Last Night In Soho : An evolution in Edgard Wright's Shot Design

My name is Adriana, and in this video essay, I'm going to be talking about one of my favorite film directors at this time, Edgar Wright. And no, I'm not going to be talking about his use of whip hands. In this video essay, I'm going to be talking about how Last Night in Soho marks a distinct evolution in Edgar Wright's shot composition, moving beyond his kinetic and comedic style from his previous films, all while still retaining his visual trademarks.
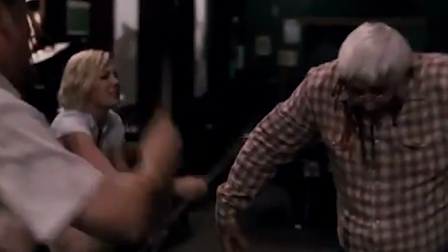0:29 When it comes to his shot design, his visual trademarks revolve around dynamic framing and movement.
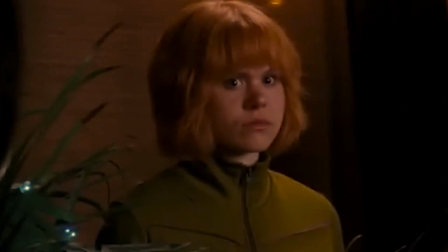0:35 This is often made possible through his whip pans and quick zooms, intricate tracking shots,
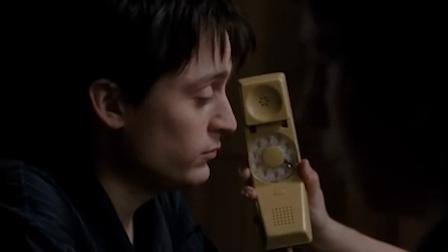0:41 and for visual comedy, typically things will either enter or leave frame abruptly.
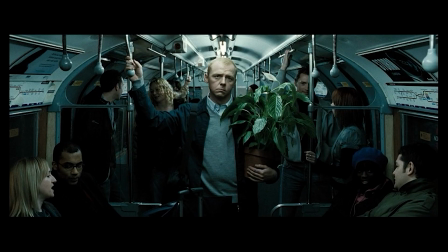0:46 As for his clever use of composition, I would say that symmetry, Dutch angles, and frame within a frame are also visual trademarks of him.
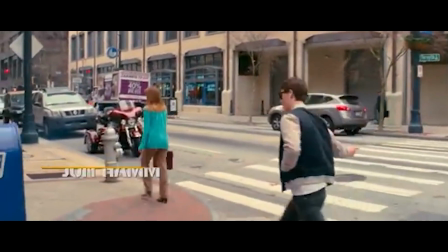0:55 And it's worth mentioning how at this point in his career, he has turned fast-paced montages, visual comebacks,
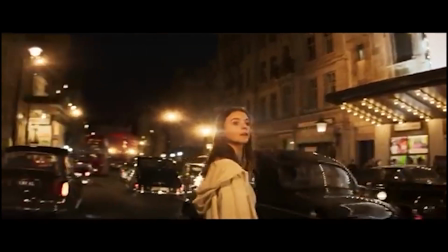1:02 and visual puns as a trademark of his, to the point that because Last Night in Soho did not have any of these elements,
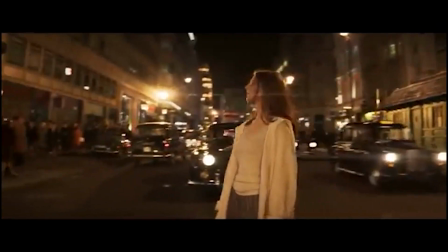1:08 a lot of critics said that this did not feel like an Edgar Wright film. And honestly, I agree. When I found out that Edgar Wright was the director of this film, I was confused but intrigued. And after studying his filmography, I can see some aspects of his other work in Last Night in Soho. There is a lot of dynamic framing and movement that filmgoers have come to expect out of Wright's films. And Last Night in Soho still has those same visual elements, just differently. I lied. I'm going to be talking about his use of whip hands. Sorry, Professor. In this case, his whip hands are used as a horror element, more than a comedic or action one.
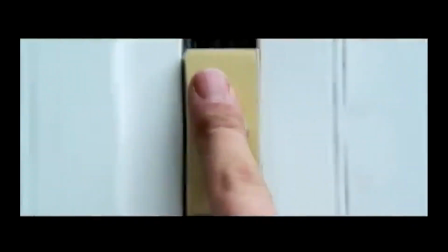1:54 In Shaun of the Dead, when Shaun is coming up with a plan to save his mom and ex-girlfriend,
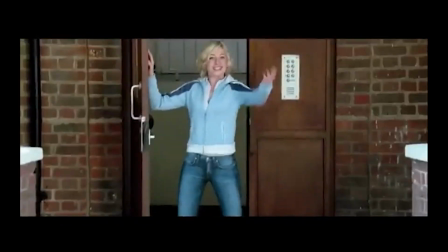1:59 the whip pans are used to add a seamless transition in the montage, which adds a comedic layer to the information being presented at us. In Baby Driver, it is used to exaggerate the dramatic action that's going on in the heist.
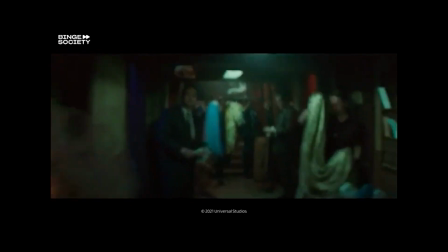2:12 And in Last Night in Soho, it is used to amplify the urgent need for Eloise to get out of a dangerous situation.
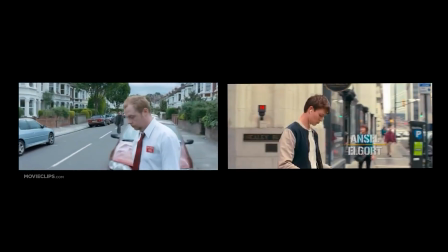2:20 Let's move on to another way that Wright adds dynamic movement in his visual storytelling, tracking shots.
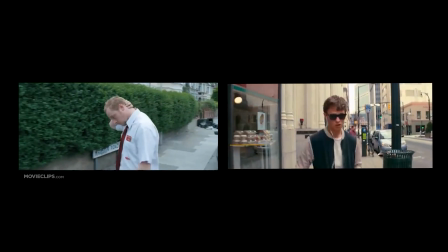2:26 Typically, a tracking shot in an Edgar Wright movie is used to establish the character's attitude of the world.
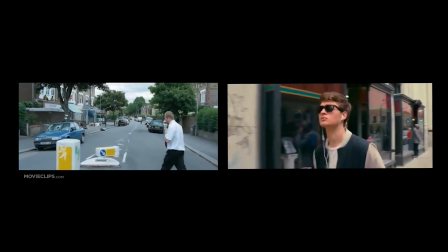2:31 By simply following Shaun and Baby walking around town, you can totally see exactly who these type of people are.
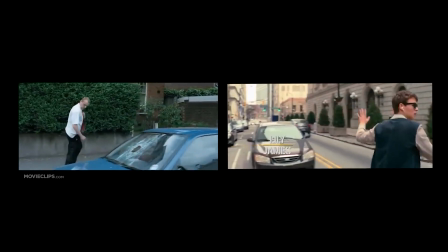2:38 And in Last Night in Soho, a tracking shot is also used to introduce character.
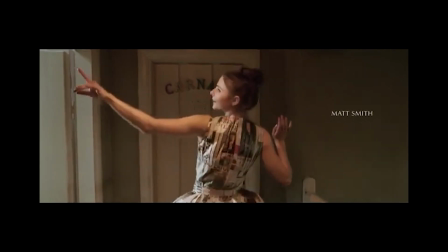2:43 One of the first shots in the film is a tracking shot of Eloise dancing in her room alone.
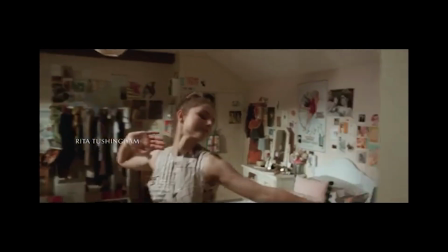2:48 And while the sequence does give the audience information on who the main character is,
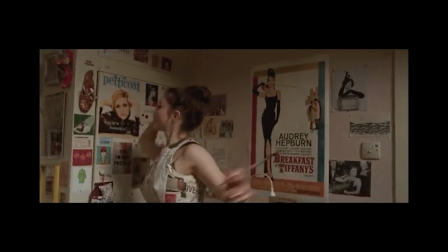2:52 I would say that it's the production design and the world around her that gives a sense of who the character is and not the tracking shot overall. Now, the tracking shot that I want to talk about that does introduce character through movement is actually one of the best uses of Steadicams I've ever seen in film.